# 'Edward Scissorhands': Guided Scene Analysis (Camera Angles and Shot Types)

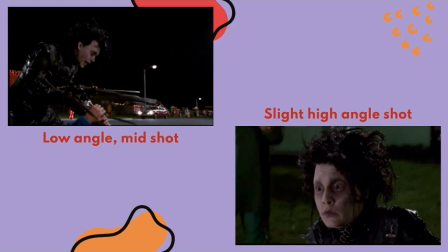[12:05]
But because of their negative attitude or their prejudice against Edward, they think that he's actually attacking Kevin. Now, even though he's not, this film technique, so the low angle and the mid shot, make it look like he is actually attacking Kevin with his scissor hands.
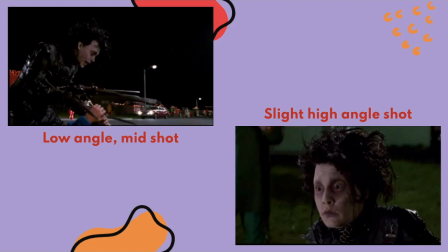[12:24]
So again, that's the impact and the effect of this camera angle. There's also a slight high angle shot. So it looks on surface value to be a eye level shot, but it's actually, the camera has been slightly positioned above Edward. So we're going to call this a high angle shot.
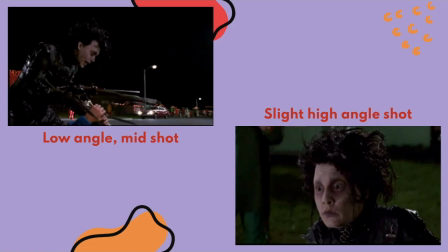[12:44]
Now again, it makes Edward seem like he's towering over Kevin because Kevin is below Edward in this shot. So it makes Kevin seem like he's vulnerable. So that's the effect of this slight high angle shot.
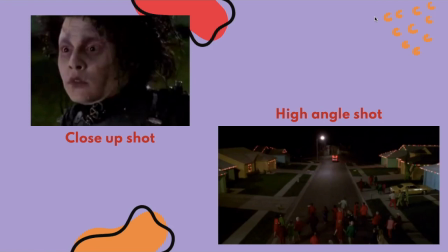[12:59]
I've also taken a screenshot of a close-up shot because it's quite important. One might think that Edward was actually attacking Kevin, and that's what the neighbours think. But when you look at Edward's facial expressions through the close-up shots,
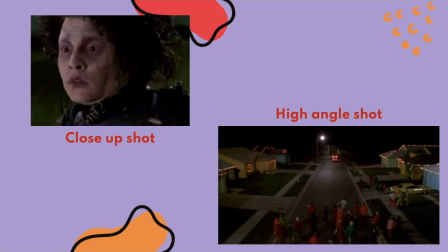[13:18]
it's clear that he's innocent and he's concerned about Kevin's well-being, and he's not actually attacking him. And I've also included a high-angle shot here of the neighbours chasing Edward and the police car chasing Edward back to his mansion.
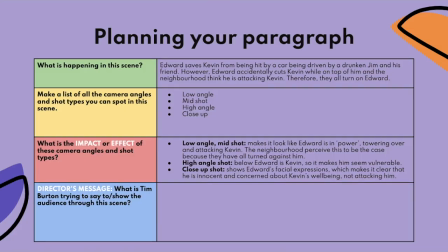[13:39]
So I've filled out the yellow and red portions of my table. So I've identified all the different types of camera angles and shot types that I could spot in the scene. And I've also written a very short description of the impact and the effect of these scenes.
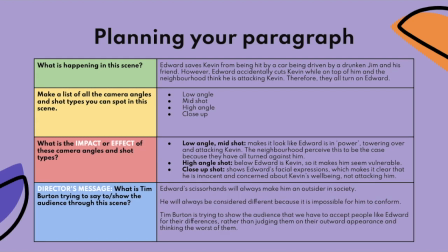[13:57]
And the last thing we need to do when we're planning our scene analysis, so this is before we put our scene analysis paragraph together, is comment on director's message. So that's the blue. So what's Tim Burton trying to say to the audience or show the audience through this scene that we've just watched?
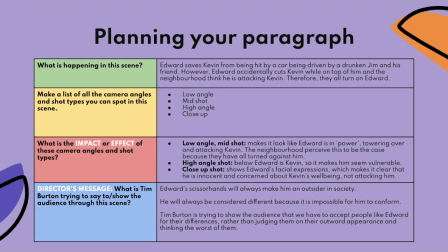[14:16]
So I think that he's trying to say a couple of things. Number one, I think Edward Scissorhands will always make him an outsider in society. And because of his, I guess, quote-unquote deformity, everyone in the neighbourhood is always going to view him and consider him to be different.
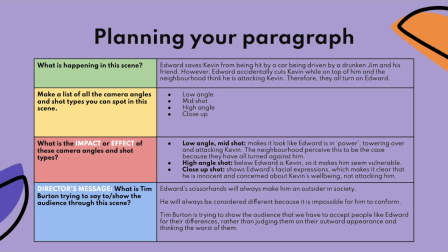[14:36]
Because it's literally impossible for him to conform to society. So I think that Tim Burton is trying to show the audience, so us, the viewer, that we have to accept people like Edward for the differences, rather than judging them on their physical appearance and thinking the worst of them.
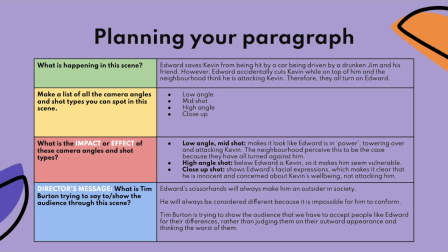[14:53]
So I really think this scene shows how people who are considered different can be ostracized and excluded from a community. And I think it also shows how people who are considered different often are perceived in automatically a really negative way.
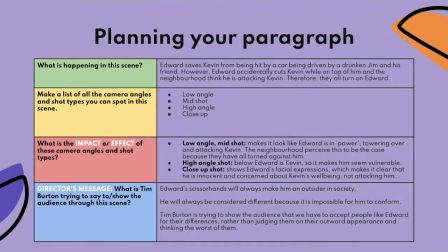[15:13]
And I think that's really damaging. So now that we've filled out our scene analysis planning table, it's time to put all of this together into a cohesive paragraph.
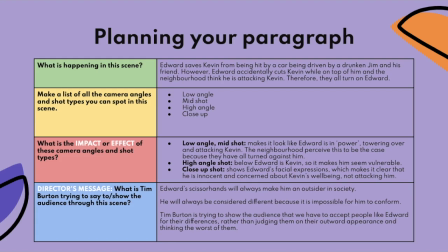[15:27]
So remember these colours, green, yellow, red and blue, because I'm going to show you now a paragraph that has been written, so a scene analysis paragraph analysing the scene that we just watched, and I've colour coded it to match the specific sections of this table.
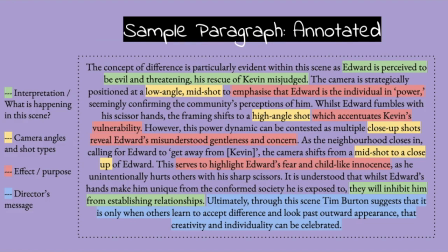[15:49]
So let me read this scene analysis paragraph with you guys, and then I'm going to break it down based on what each of those colours represent. So I've written that the concept of difference is particularly evident within this scene,
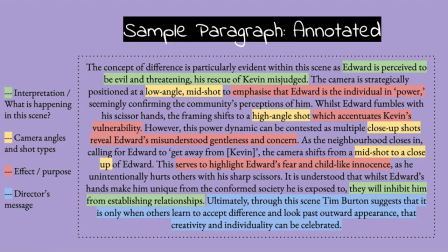[16:04]
as Edward is perceived to be evil and threatening, his rescue of Kevin misjudged.